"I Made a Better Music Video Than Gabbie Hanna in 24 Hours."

And that's a story that I'm always very excited to tell because it's relatable to everyone in the world. We all are the main characters in our own story. And I wanted that to be the message of my video as well.
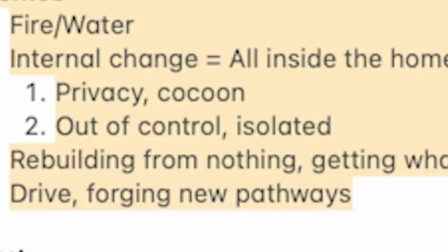Perhaps it was meant to be the message of Gabby's, but again, the visuals are too simple. She switches outfits and she has the same makeup on and she has like the clown pants. I can't. so the final theme is really about that drive and determination where it's still hard to form new habits i think about not just drug
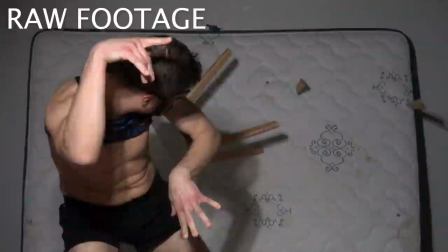and alcohol addictions but like food tv work love sex it's like some of them they can't be just gotten rid of right you have to work on finding balance and moderation carving out new neural pathways actually takes a lot of bravery and strength and energy so i want to kind of be able
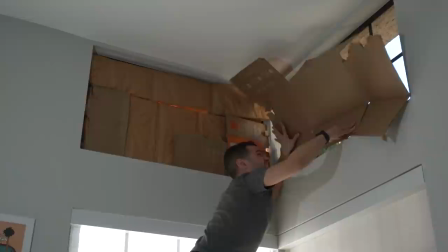to show that journey in a confined space like gabby's doing to really emulate the spirit of what I think she's trying to say in her song.
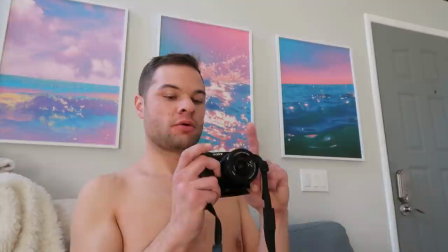Okay, I'm happy. Let's move on. We're done with all of the window stuff, which means we're basically done with having to worry about the sunlight.
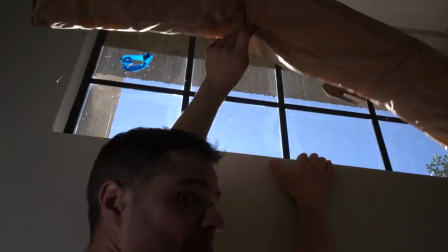I'm talking too much. This is all supposed to be B-roll. You can see why I'm trying to shoot this first, because the sun's never going to be on the side of the building today. I know the title of this video is probably I made a better video than Gabbie Hanna in 24 hours.
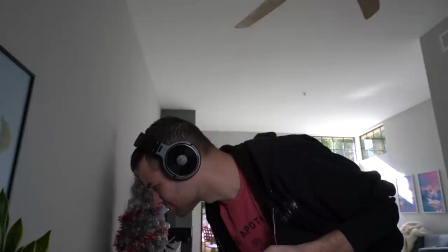And that is obviously a matter of opinion. I'm really just trying to make it mine By recording the vocals and adding my own twist to the audio,
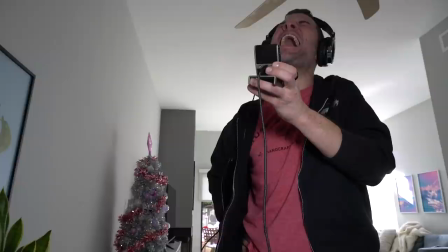it's to me a little bit more transformative and I'm doing this as a manner of educating people on my process and for commentary so it makes it all feel more holistically fair use.
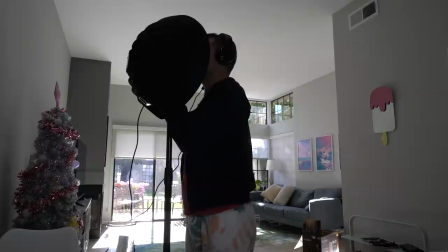Not because I thought I'm a better singer than Gabby, as you'll hear.
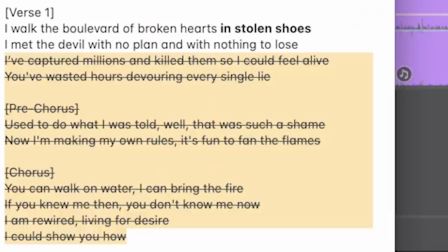Because she has two verses, three choruses, and one bridge. I think Gabby might be overestimating her audience's attention span. I'm taking out one verse and one chorus keeping my raw footage organized it's going to save me so much time later the things i learned being 20.
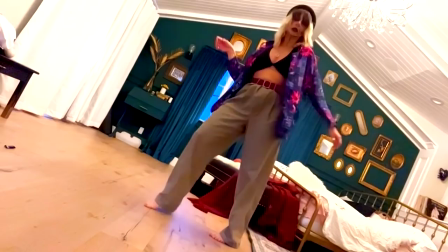i want there to be a distinguishable story it's not that i don't think there was a story to what she's doing here i believe there's probably meaning behind her face paint in the costume choices but i could also put up a camera in my bedroom as i
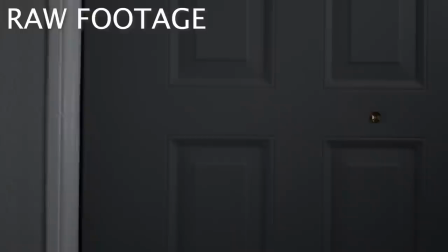will in a second and do a bunch of stuff on camera and then explain like oh that means this or that but if it feels like you could have just come up
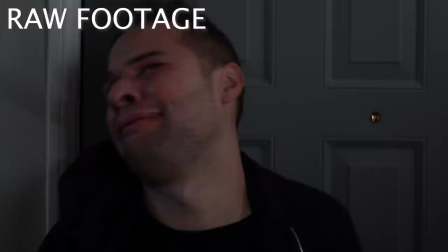with it in 10 minutes it's not that special you know so symbolically i feel this This song really at its core for me is about the idea of making progress and then relapsing back into bad habits. I feel so stupid. It's something that I have experience with. So being able to put that on camera excites me and makes me motivated to do this whole video. That's the other thing that I'm pulling out of this is like the more of yourself you infuse into every single shot, the more it feels like you're writing in your journal and coming up with a really exciting, smart, clever, creative way of hiding yourself in everything you show. You'll never be bored at work if you do this.
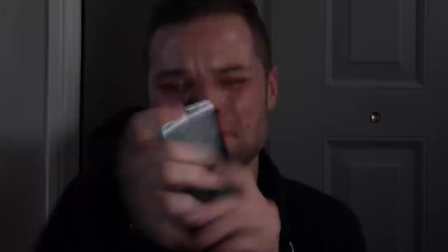That's how I feel.
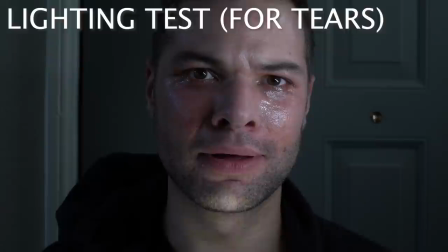The phone is causing distress. This is the low point. This is me at my worst. Feeling like the whole world can see me and the mistakes that I made.
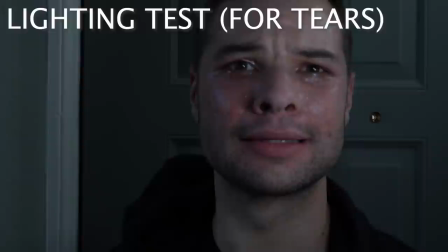I'm vulnerable. I'm inside. I'm wounded. I feel isolated. So I want to kind of symbolize that sadness and that depression.
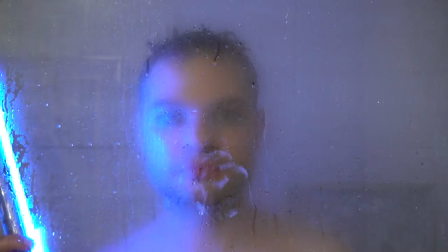Have a glass-walled shower. I know that this is not new for anybody who's ever shot anything to shoot in a glass-walled shower. They do it on TikTok a lot, but I know that I can make it look good, interesting, different.
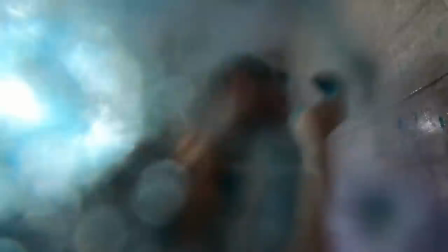And it feels like it's in line with this stuck in the house thing, but it's like the rain, it's the tears. And honestly, I've had moments where I'm just sitting in the shower crying. So I'm going to kind of emulate that. Is it going to be cringy, me pretending to cry on camera? Maybe. Also, I'll need a performance take where I'm like getting motivated again. So I'll be like looking up and that's going to be used at the end of the song. But also I have had a difficult relationship with food in my life using food to manage my feelings I just got back and
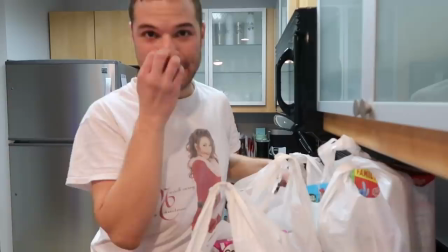I got so many of the perfect groceries for this food scene I only spent 96 dollars,
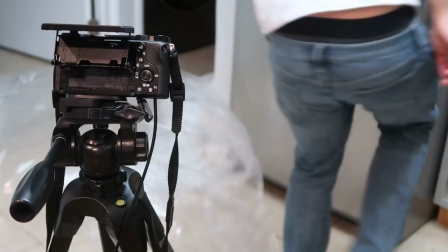which is a lot for junk food But I had to pick some of it for the packaging So I'm gonna set up the frame and
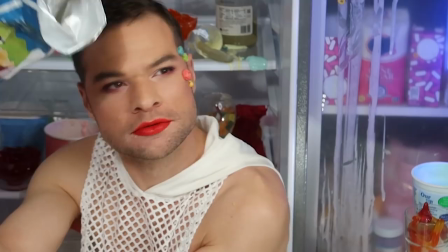I'll set up a camera Then I'll throw in the lights and then I'll do my makeup Which I really don't want to do but I know it's gonna
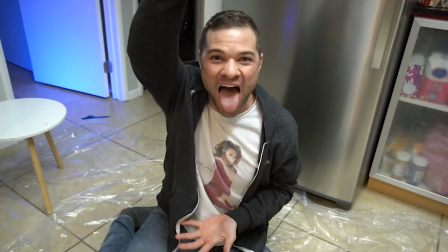look sick if I have like beautiful makeup for this All right,
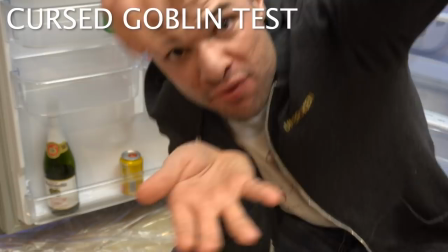I think I found a good frame that's gonna let me decorate and still look good I want to look small in front of this fridge and not be blocking the whole thing.
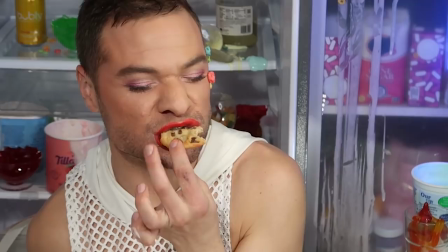I can bring the fire. I'm using that as the literal example in this, just because I feel like gluttony is something that I can show in a way that's really visual. I have an idea for out in front of my fridge, basically reveling in excess.
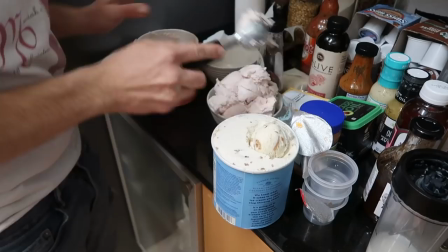It happens a lot in Art Direction where you need to make something look full, like this bowl of ice cream.
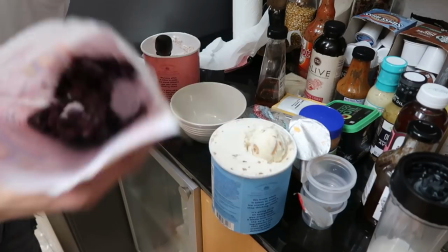I'm going to prop it up. It's good to have marbles on hand or something washable, but I'm just using these freezer-burned blueberries,
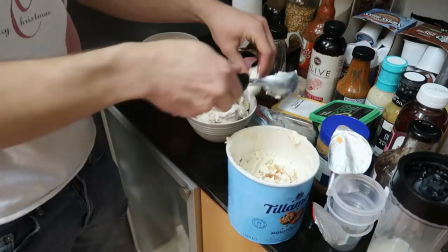So that way I can take the scoops and just stack them like that and it'll look much more visible on camera.
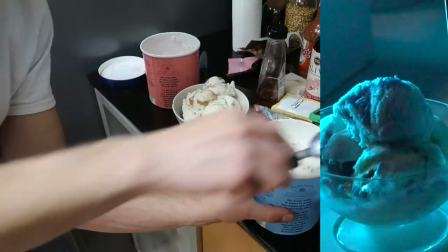And then I'll add all the sprinkles and whipped cream and stuff on camera because obviously that's super visual and cinematic.
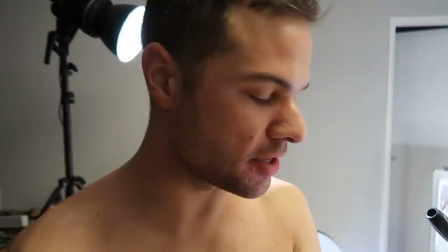We're almost done lighting this setup. Of course I leaned right into my ice cream counter, but I need to get dressed anyway. As expected, everything is harder and taking longer than I expected, but it's fun.
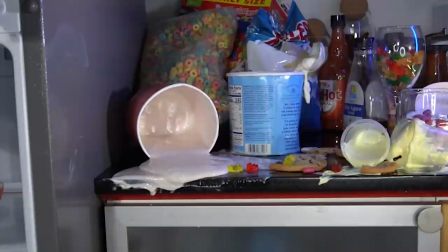Right now I'm just shooting these little inserts like this guy, shots of like ice cream dripping, I got one already.
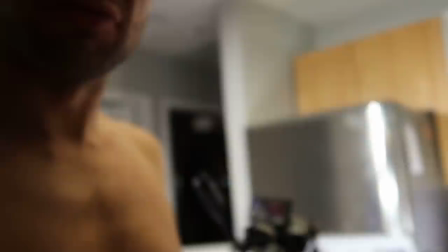Those are the kind of details that people want, and it'll help me transition from one scene to another. Not me ratcheting the focus on this like I'm Andrew from Shane Dawson. I'm gonna find different ways of showing really visual, messy, hedonistic imagery.
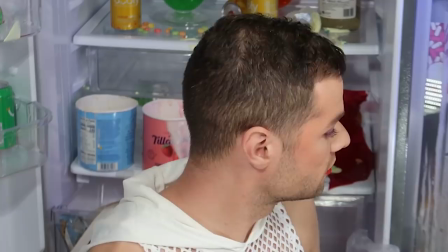It's such a mess in here! Oh my god, cleaning this is gonna be so bad. But this is the project I I decided to do this week.
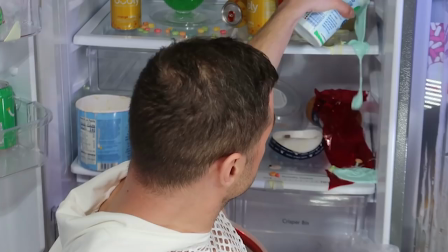This represents Crystal Met, art school. Oh no, this fridge. Move things around so everything's visible. Okay, this is not a normal way to sit, but this is how I'm doing it for the shot.
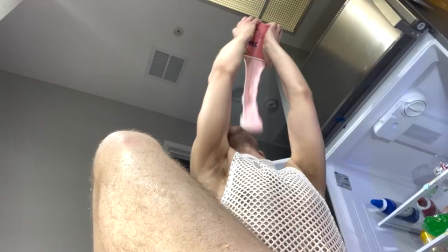But then I wanted to quickly descend into like, oh no, gross, don't eat that.
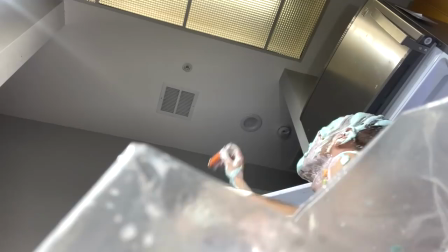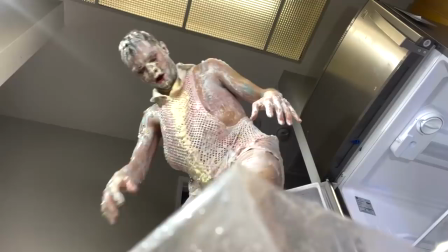I'm so not looking forward to cleaning all of that up. Oh, oh, oh my God.
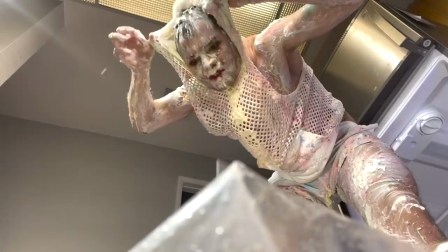That was so gross. I regret everything about this idea. Oh, oh, why yogurt?
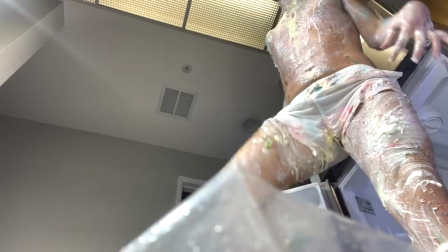Why did I choose yogurt? Oh, it's under my underwear. Oh, it's squishy.
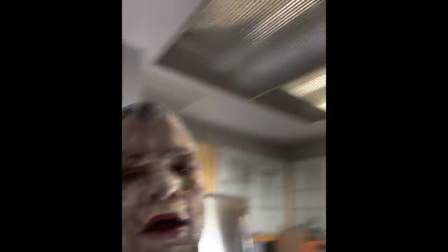Cold, cold, cold. Oops, I'm naked. Okay. The homeowner would have a fit if he sees this. He won't.
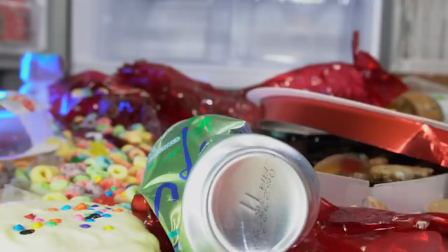I wanted to go from pretty and colorful, like candy-coated melted ice cream, to like, you just got out of the mud or something, you know?
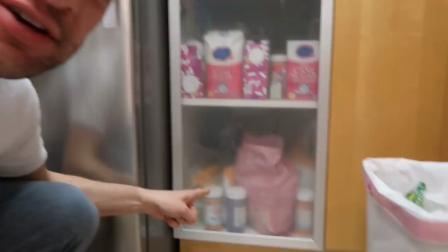I'm pressing candy up against this window so you can see like sugar and pink stuff in there. So I'm cutting this box apart so that I have two little purple candy things to tape against the window.
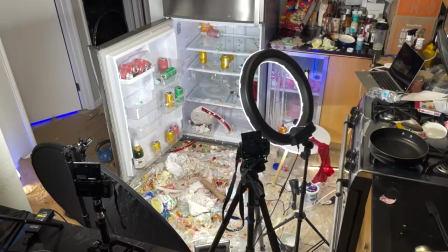I'm gonna be cutting between all of these shots and revealing different locations as we go. For example, I don't wanna see this food setup until the first chorus, and then it'll be like, whoa, something new, impactful, unexpected. I wanna surprise the children. I just sucked up two hours trying to figure out something with my camera, but we did it. I'm going to shoot it in twice the frame rate and lip sync to the song at double speed.
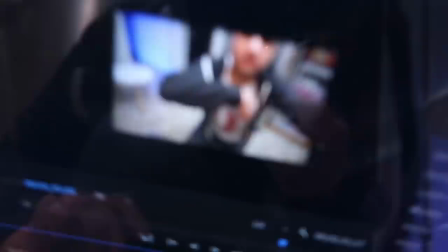So that one is in slow motion. Look at my test.
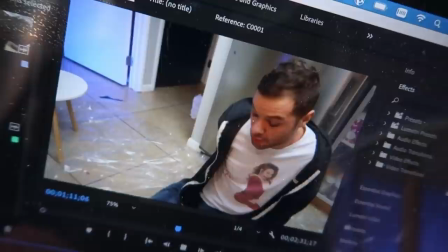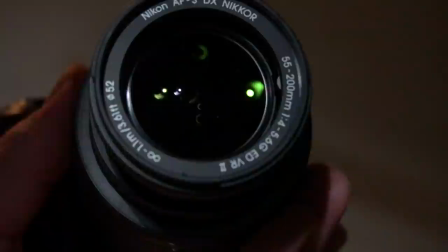I'm going to grab inserts of camera lenses. And the idea is like this illusion of transparency that I feel with a lot of my internal growth, especially if I make a mistake.
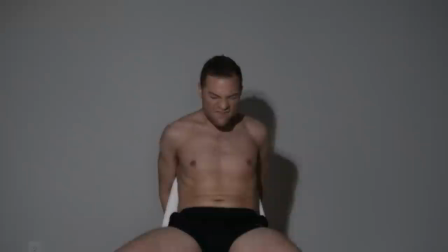When it happens, I'm like, I'm so embarrassed. I'm like, everyone knows that I'm feeling the shame. That makes it worse. Everyone saw the mistake. Everyone's thinking about it all the time. Everyone's talking about it behind the back. It's like, that's not true, but it can feel that way.
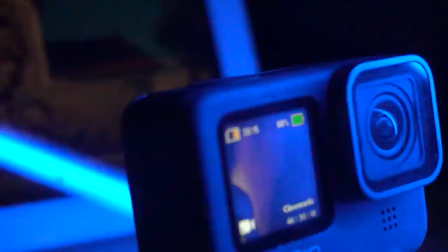And I think that that's probably something Gabby could relate to as well.